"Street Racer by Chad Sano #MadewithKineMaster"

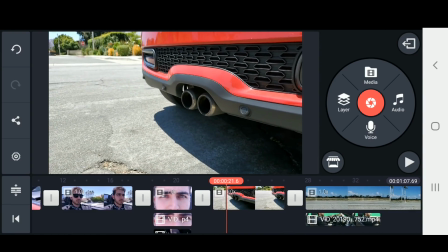So just like earlier, we're going to click on the video clip and duplicate as layer.
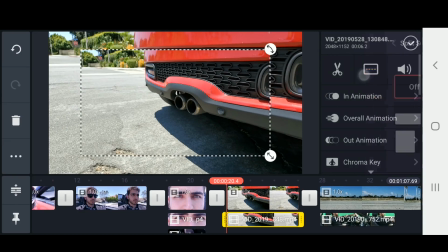Now with the layer selected, we're going to make it full screen.
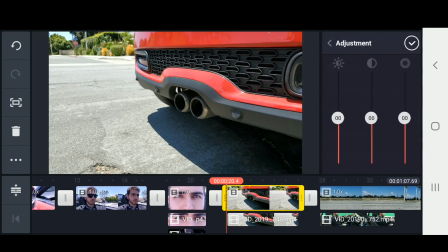And in our timeline, we're going to click back on that main video, and we're going to lower the brightness and contrast and all of that to make it completely black. So clicking back on the layer, we're going to go ahead and change the overall animation to whatever you'd like.
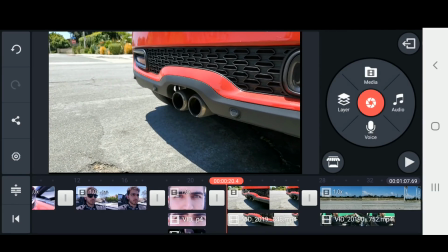I liked the look of floating. Now we're going to zoom in a bit.
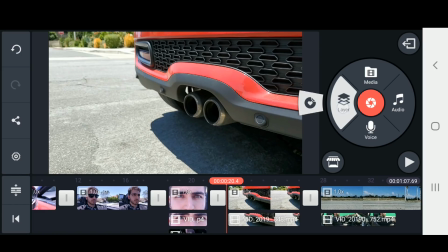Now we're going to add that cool little wind effects coming from the exhaust pipe. So we're going to click on Layer, Overlay, and I'm using an effect from Smokey.
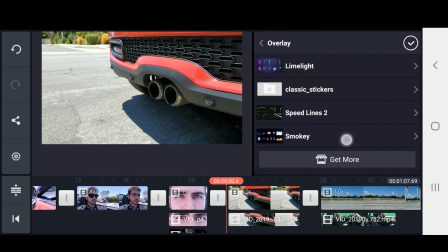Again, if you don't have it, go ahead and download it from the store. And I'm going to go with this clip right here.
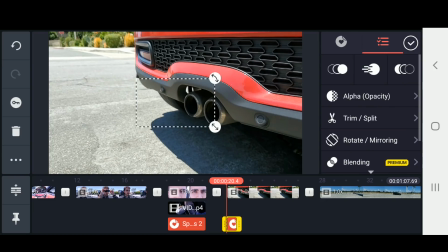Now that it's in the timeline, go ahead and scrub through so you can see the clip. So right there is a good spot.
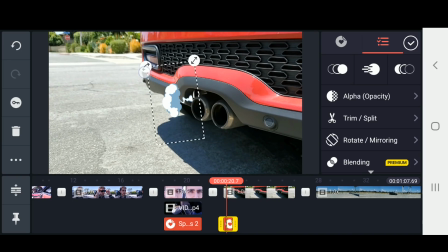We're going to rotate it. and scale it up so it matches and looks like it's coming right out of the exhaust pipe. I'm also going to add another one of those speed lines,
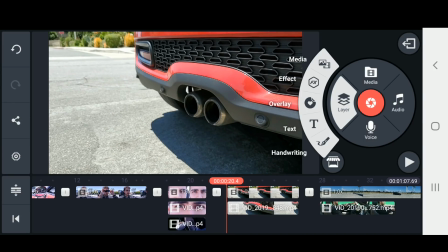so I'm going to go to Layer, Overlay, Speed Lines, and this time I'm going to choose this one on bottom left.
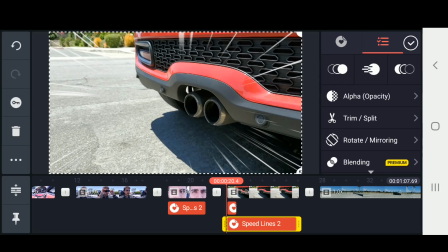And again, it has another nice comic book feel. Now I decided I want it to look like the car is speeding away.
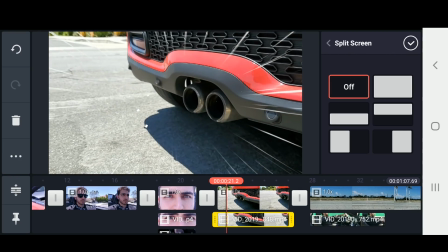So to do this, I'm going to zoom in a bit more than I currently am, and I'm going to position the car as left as I can in the frame because I'm going to move it right as if it's speeding away.
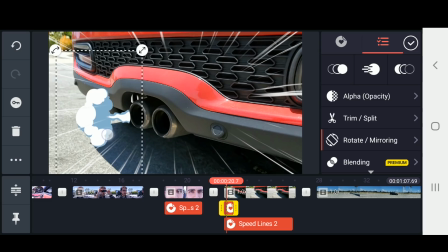So I got to reposition the exhaust pipe effect. Alright, so now we're going to have the car act as if it's driving away.
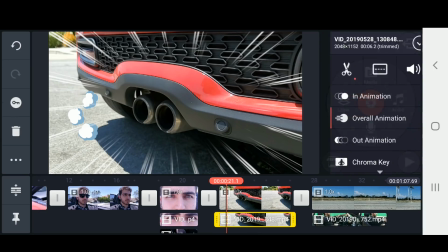So we're going to click on the Layer video clip, and we're going to click on the keyframe icon again.
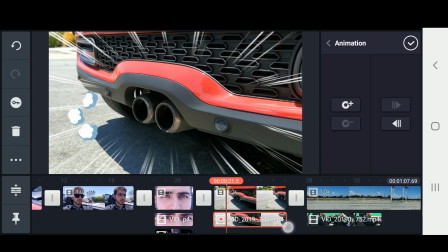So here's where we want it to start, and I'm going to scrub forward a little bit and choose our ending position.
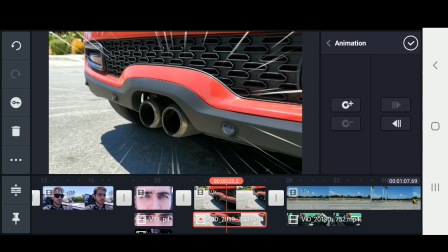And I'm going to drag the clip all the way to the right as far as I can before it's black.
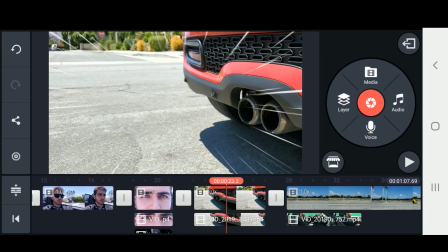And now if we play it, it should look like it's speeding away.
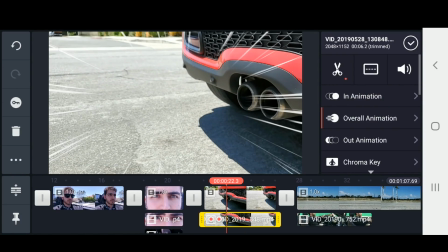Alright, well that one looked like it was rolling away, so that was pretty slow. So we're going to zoom in so we can see it a little bit better.
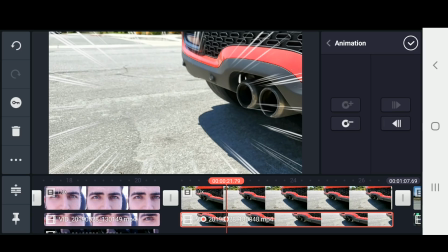Delete what I have so far, so I can click on the arrows to maneuver to the keyframes and click the subtract keyframe button to take it away.
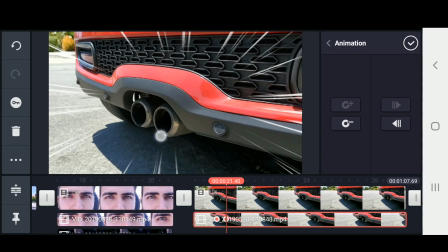So now I'm going to make another keyframe a little bit closer so that it looks like it takes off faster.
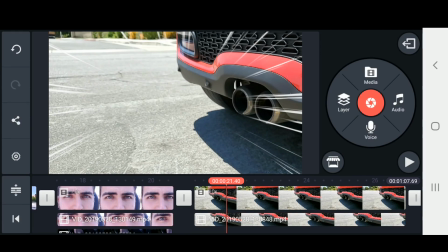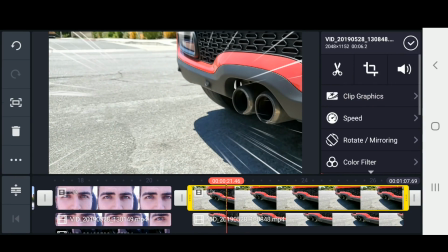And that's a lot better. So now I'm just going to end the clip as soon as the car gets to the end of the frame.
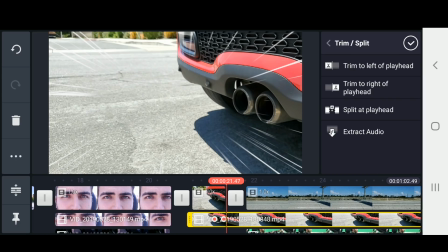So scissors and then trim to right of playhead. Alright, and last but not least is the green screen effect.
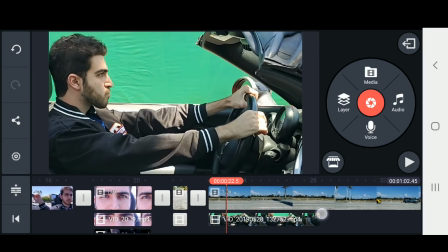So for this effect, obviously, you need your video clip of you with a green screen. Make sure it's covering the whole frame. And for the background clip, all we did was film while we were driving on the freeway, so we had a nice blank shot.
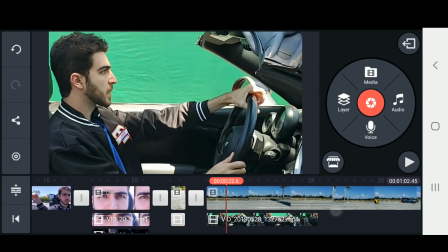Alright, so the first thing I'm going to do is click on the green screen clip.
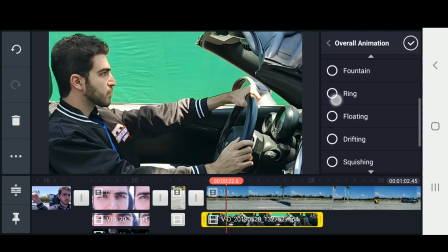I'm going to change the overall animation to floating so that it has a nice driving effect.
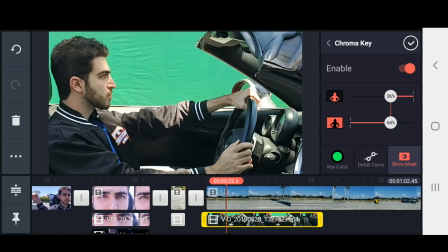Next, with the clip selected, we're going to go to Chroma Key and enable it. And for me, I found the best was when I was about 36% and 64%.
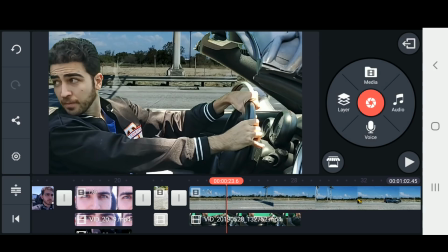Again, you can scrub through and find what's best for your clip. Alright, next we're going to create the illusion of police sirens.
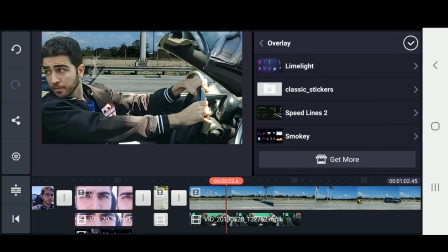So we're going to click on Layer, Overlay, and I'm going to use this effect called Limelight.
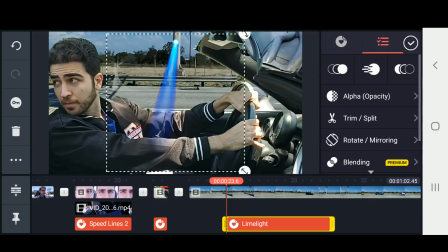So first I'm going to choose the blue light. With it in, I'm going to rotate and scale it up, and I'm going to flip it. So I have a nice blue light at the top left of the screen. If we change the overall animation to flicker, I think it looks really nice as if it's flickering, obviously.
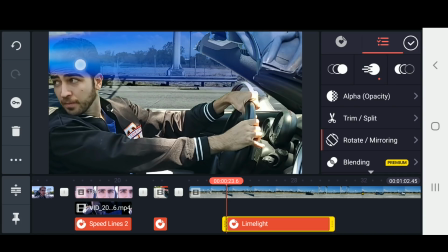Now I'm going to bring it down just a little bit. Now same thing for the other light.
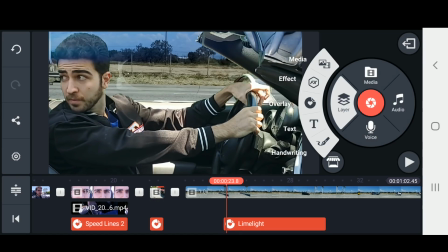We're going to click Layer, Overlay, and under Limelight we're going to bring in the more pink one.
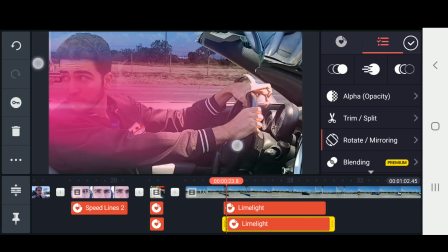So again, we'll rotate it, we'll scale it up, and we'll bring it so it's not too much in the frame, but enough to know that there's light coming in.
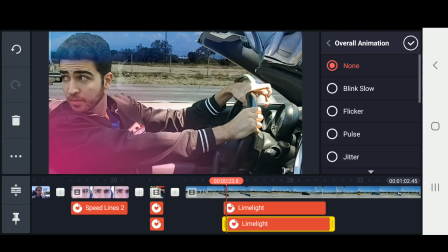And again, I'll choose Flicker for the overall animation.
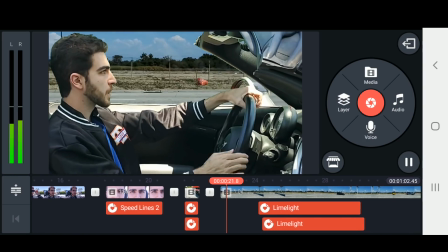Alright, so that's all our effects. All we have left is to bring in some music, so we're going to click on Audio,
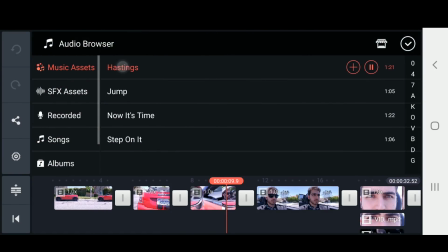and under Music Assets, I'm going to bring in Hastings.